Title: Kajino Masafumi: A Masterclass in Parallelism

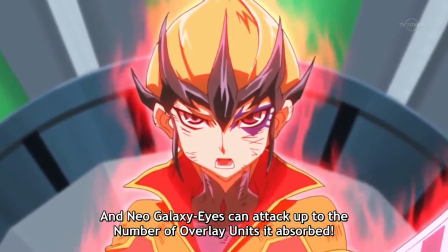4:09 And then we are brought back to the dull tone past, the sounds of battle found out by rain.
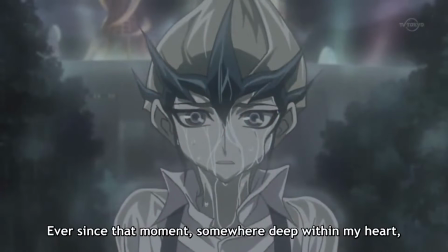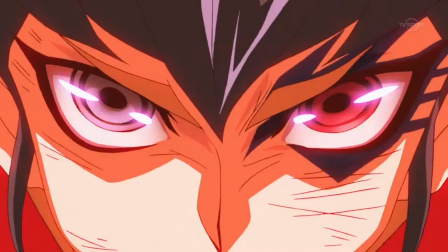4:23 This is the moment, Kajino points out to us. The moment Kaito has been waiting for.
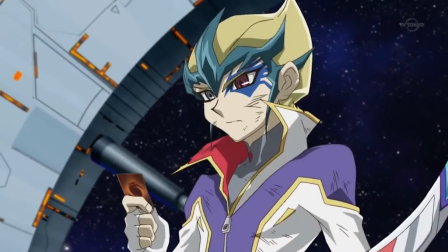4:30 Red slowly fades away afterwards, returning to the rich hues of the space-time carnival that we first find ourselves in.
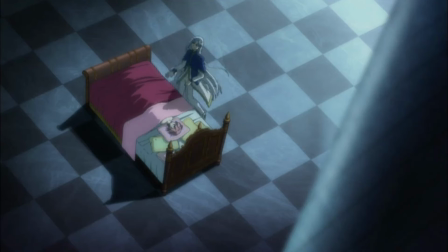4:40 56 culminates in Christopher collapsing on his brother's bed and losing his soul as punishment.
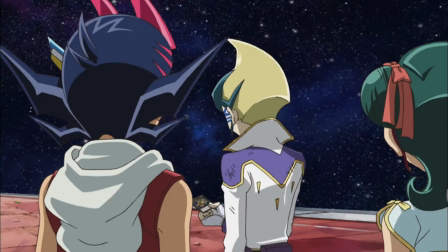4:46 Kaito, meanwhile, resolves to carry on his mentor's feelings, creating an ending for their conflict.
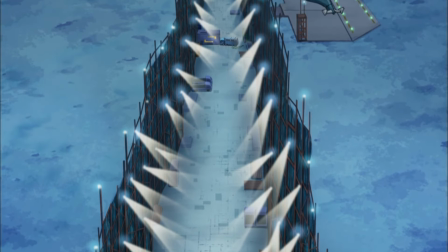4:54 Moving on to 117, we take an opposite approach.
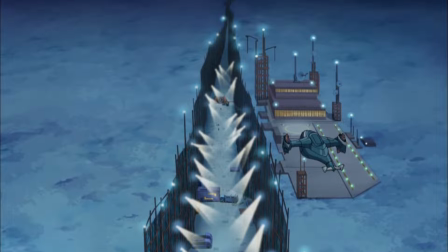4:58 Instead of space, Kaito and Christopher are in the Arctic battling a ninja mosquito alien.
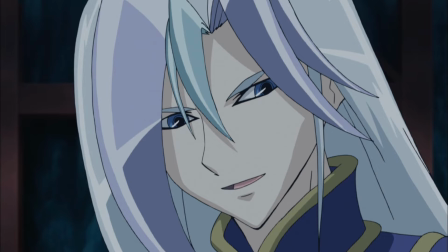5:03 This kind of stuff is normal in the Yu-Gi-Oh! world. Also, Christopher is alive again because his mutated dad decided that revenge was for chumps.
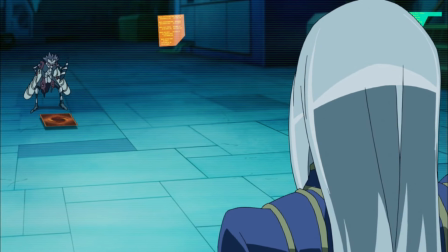5:14 The palettes are toned down from dull grays to blues.
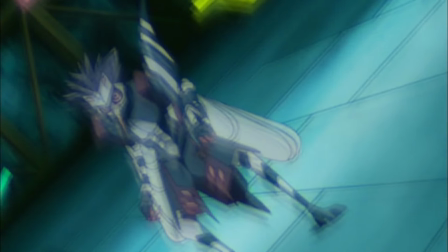5:18 However, the shots from Kaito's point of view are further heightened from this dullness, from the blurs to the briefly inverted colors that signify his pain.
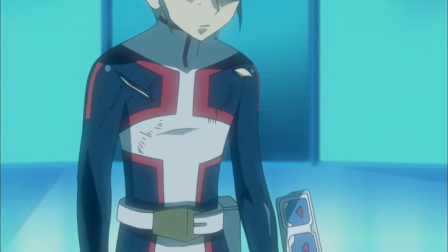5:27 Unlike 56, 117's flashbacks are more vivid in comparison.
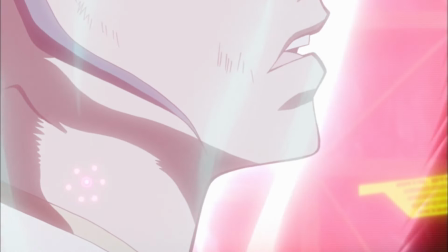5:33 Then Kaito has a Dragon Ball power-up moment, but instead of playing with color contrast, Kaji no contrasts brightness and darkness.
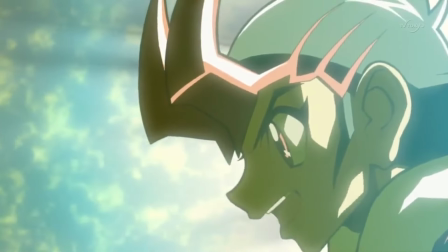5:41 After the defeat of the opponent, however, the tone of the story doesn't calm down.
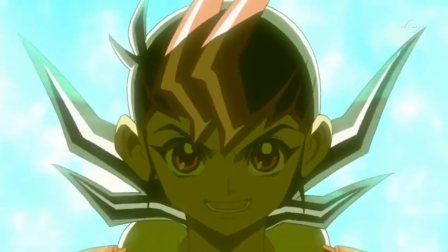5:45 Instead, it further increases as they send off the protagonist to Astroworld to reunite with his own mentor figure.
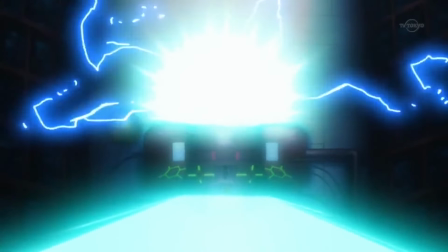5:53 Leaving us off with a cliffhanger ending instead of a downer ending,
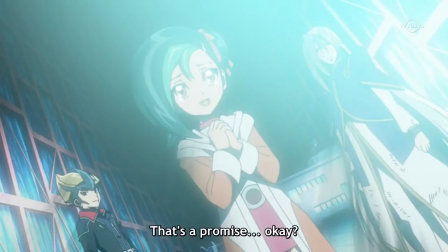5:56 117 serves as a stepping stone to a story with significantly higher stakes instead of serving as closure.
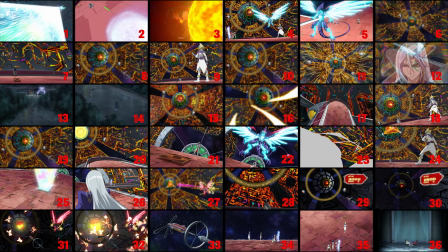6:07 There are 36 extreme wide shots in 56 and 18 extreme wide shots in 117.
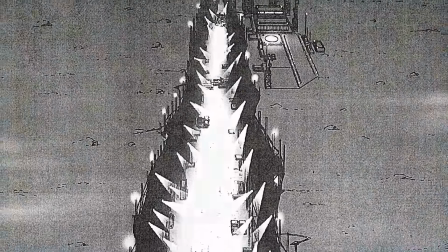6:13 Even so, due to 117's location, the extreme wide shots appear to be of a smaller scale than 56's.
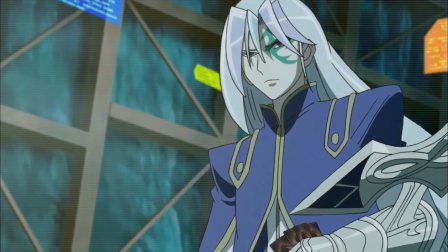6:20 Where 56 features an expansive space field, 117 features a narrow corridor where the shots are framed by walls on each side.
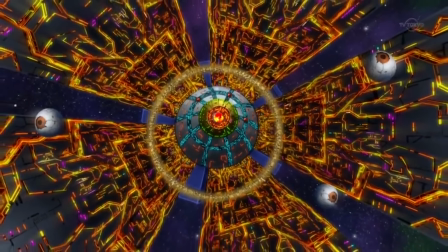6:29 First off, 56 hammers into our mind that Darth V's Death Star is huge.
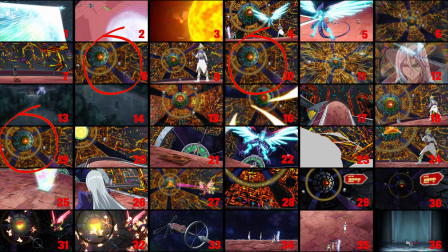6:36 This shot reappears multiple times. There are even a few homage shots to Star Wars.
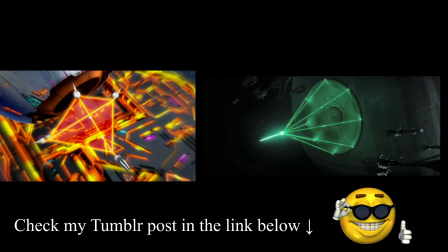6:43 For more on that, please check my Tumblr post in the link below.
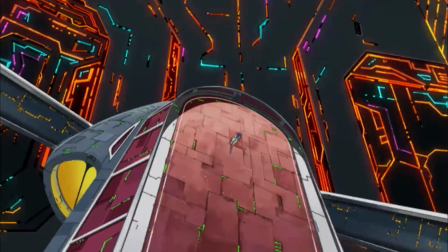6:48 56's extreme wide shots demonstrate the vast distance of space and the distance that Kaito and Christopher have separated from one another, physically and mentally.
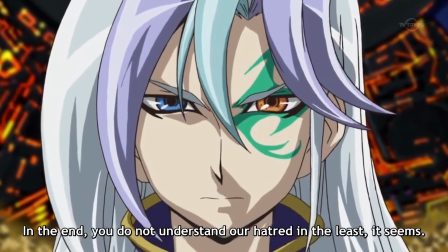6:57 Christopher is on a quest for revenge to get his family back. Kaito is killing people to save his brother.
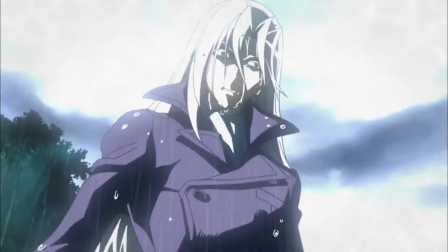7:04 They've both changed for the worst.
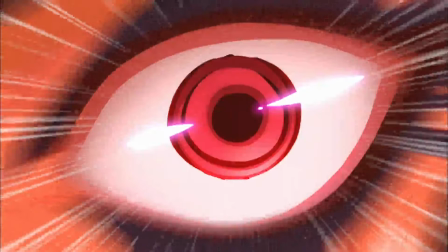7:07 56's extreme close-ups to their eyes, in contrast, demonstrates the power of the gaze.
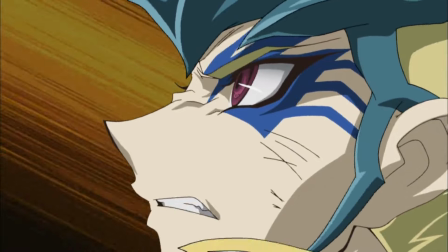7:14 Fury, hatred, regret. By allowing the viewer to focus on the character's eyes, we are given a window into their souls.
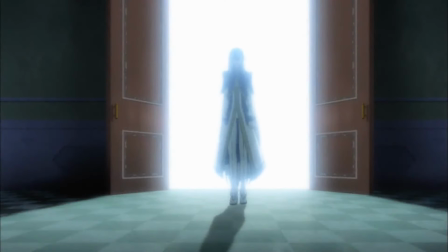7:24 What is particularly Similarly interesting, at the very end of 56, is Christopher's quote-unquote death.
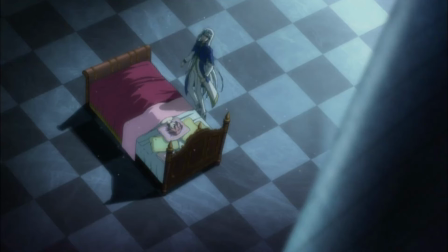7:30 He enters a room in a series of mediums and close-ups, then collapses on his brother's unconscious body.
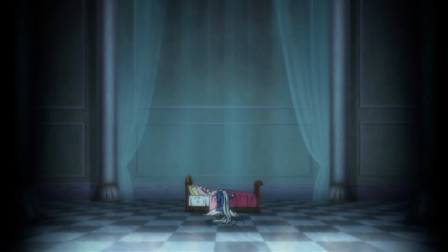7:36 The extreme why that follows gives the audience a sense that they've served their purpose and will now be abandoned.
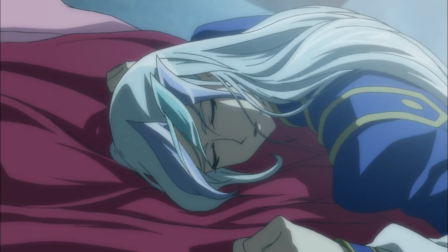7:43 In their father's eyes, they are no longer of use.
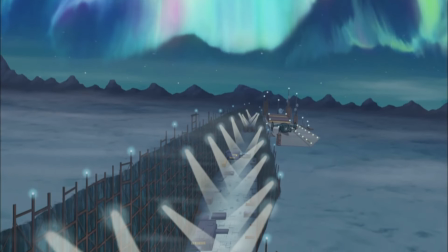7:49 117, meanwhile, takes place in a corridor in the Arctic.
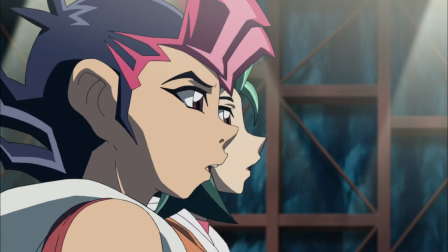7:53 Kaito and Christopher have mended their ties and have built a dimensional portal to help the protagonist, Yuma, reunite with his own mentor.
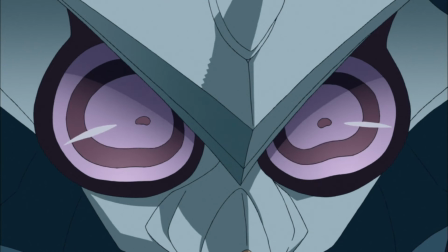8:01 As they duel against their opponent, poison is slowly coursing through Kaito's veins.
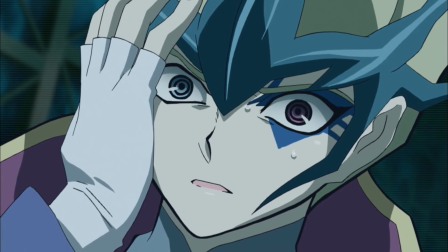8:06 The walls that frame each shot increases the sense of claustrophobia we feel as the poison begins to take its toll through Kaito.
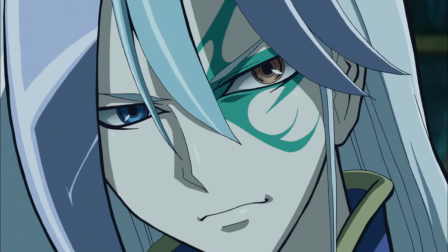8:14 The characters are stuck between a rock and a hard place.
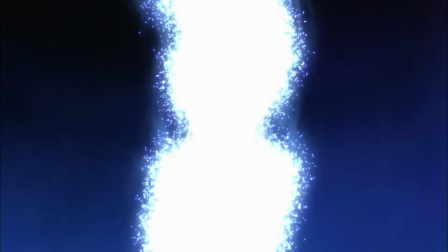8:18 Either they duel while Kaito's poisoned or they surrender, and the protagonist will never reunite with Astral.
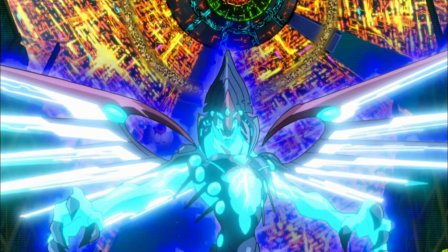8:24 Due to the looming presence of the walls, even the extreme wide shots feel smaller in scale.
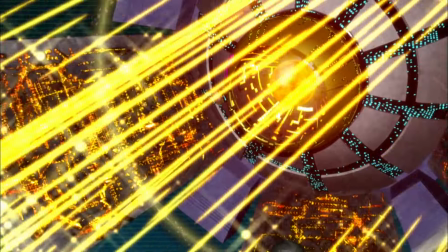8:30 There is less of a focus on Dyson Saphir in this episode, mitigating the spectacle of its size.
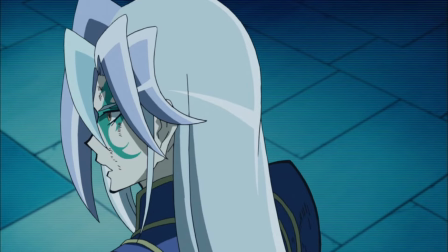8:36 Instead, there are more medium shots between Christopher and Kaito, demonstrating their bonds of trust.
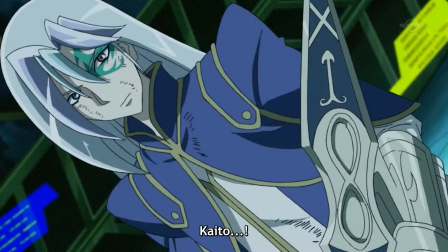8:42 Christopher works to rid Kaito of the poison, and his reaction shots highlight his inner thoughts.
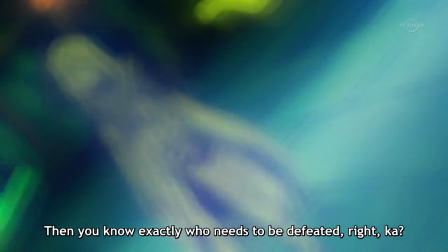8:48 Meanwhile, the blurred Dutch angle shots puts the audience in Kaito's mind.
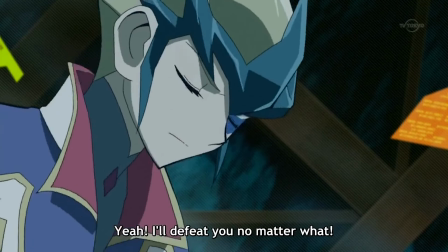8:53 He's trying to fight the poison, but his blurry vision and hallucinations aren't particularly helping.
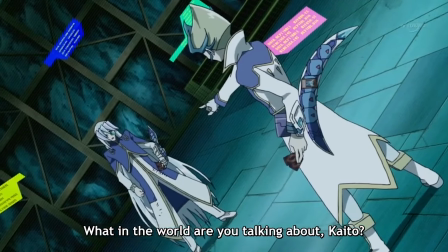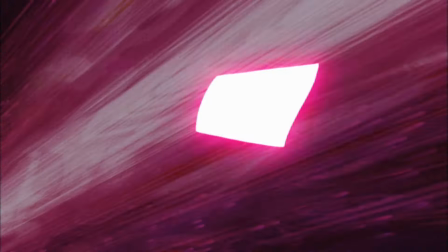9:07 The claustrophobic experience is alleviated after the defeat of their opponent.
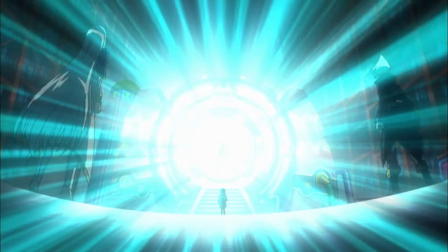9:11 The world opens up with light, as the portal activates and sends Yuma off into Astral World.
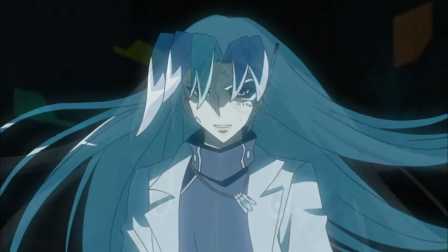9:22 Thirdly, what I think ties these two episodes together are the match shots and overlays at the climax of each duel.
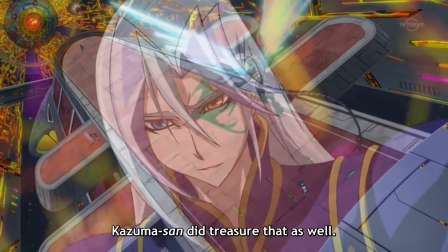9:31 First, the overlays. In 56, it is Christopher's reflection on destroyed ideals of trust and friendship.
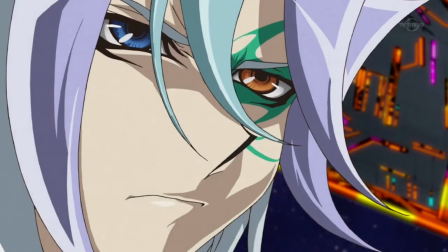9:38 Serving as the epilogue to his accusation that the protagonist will one day too be hunted by Kaito, the overlay demonstrates the depth of Christopher's fury.
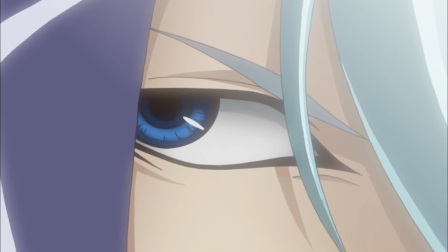9:48 Before this duel, he is portrayed as a stoic character working behind the scenes.
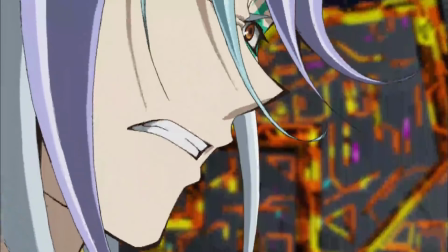9:53 Now, on the battlefield, it's time for him to finally release all of his repressed rage.
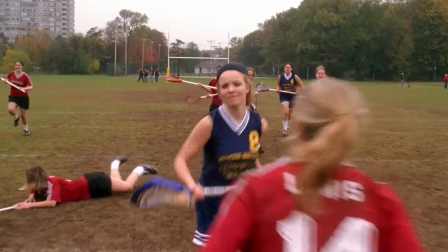9:59 Basically, Christopher is like one of those well-behaved kids you sign up for sports, but the moment they get on the field, they unleash carnage.
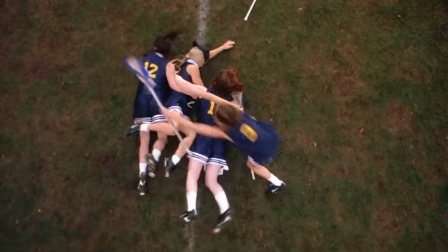10:06 Then you're stuck with wondering what kind of monster you raised. In 117, the overlay shot is from Yuma's point of view.
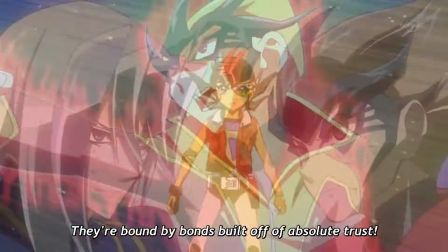10:14 He marvels at how Christopher and Kaito have bonds of absolute trust, thinking back to his own relationship with his mentor.
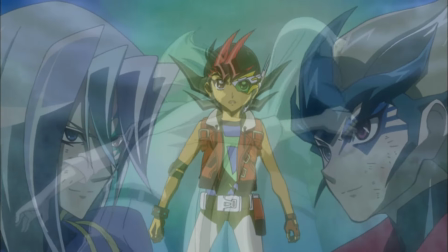10:23 We get a quick digest of Christopher and Kaito's flashbacks in 56, demonstrating how much they've changed over the years.
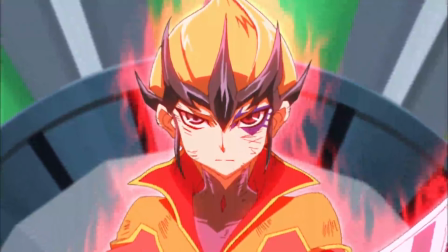10:33 Lastly, what I think truly elevates the Christopher-Kaito experience are the parallel match shots.
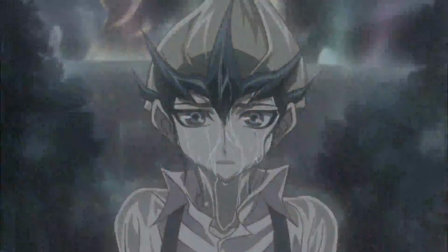10:40 Kaito's match shot in 56 is for closure. He was abandoned in the rain, and now he's returned for closure.
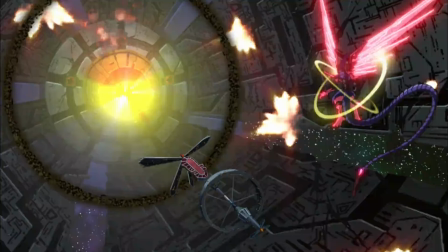10:47 We change from a dull and dark night to a bright, star-filled battlefield.
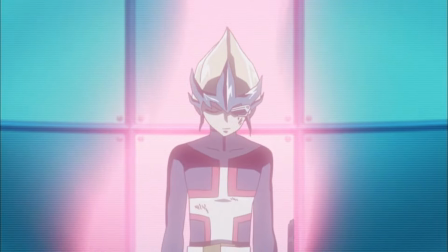10:53 Christopher's match shot in 117 is for release. In the past, he released Kaito from his limits as a young duelist.
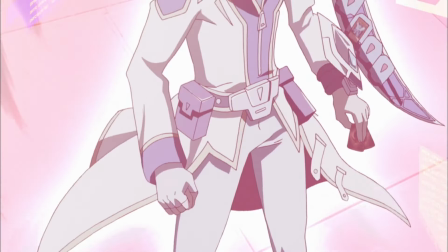11:00 In the present day, he's releasing Kaito from poison. The shot changes from the bright laboratory to the cold arctic field.
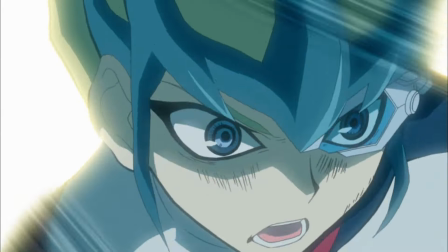11:13 As Christopher and Kaito's pasts are so intertwined with one another, the contrast between their present-day selves are even greater.
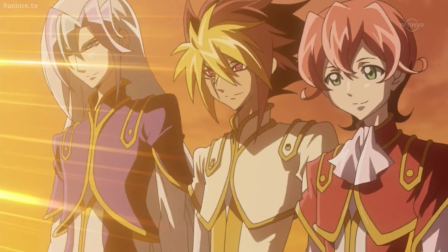11:21 Kaito has moved on with new friends and rivals. Christopher, meanwhile, has reunited with his family, but still remains solitary.
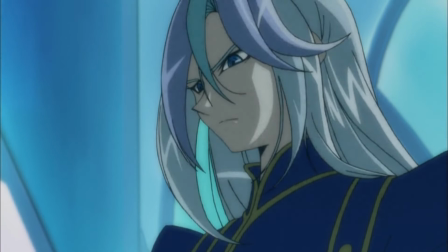11:30 Two duelists, two destinies.
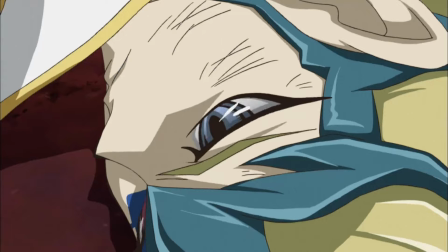11:34 Kajino's mastery of parallelism and contrast highlight the intricacies of human relationships in an anime meant to market cards to angsty teenagers.
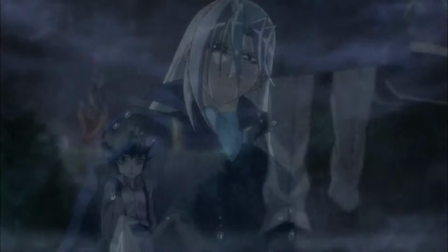11:42 Just because a show has commercialistic intent doesn't mean it can't be art. Or it's just art to me because I've sunk so many years of my life into this show.
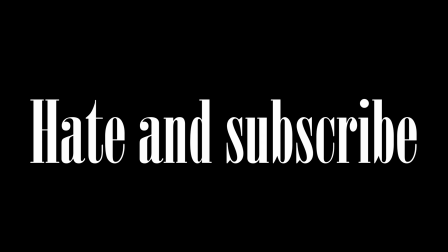11:51 Anyways, hate and subscribe. See you in the next video.
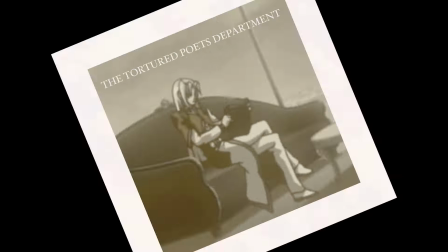11:57 Oh, and happy 5-5, guys.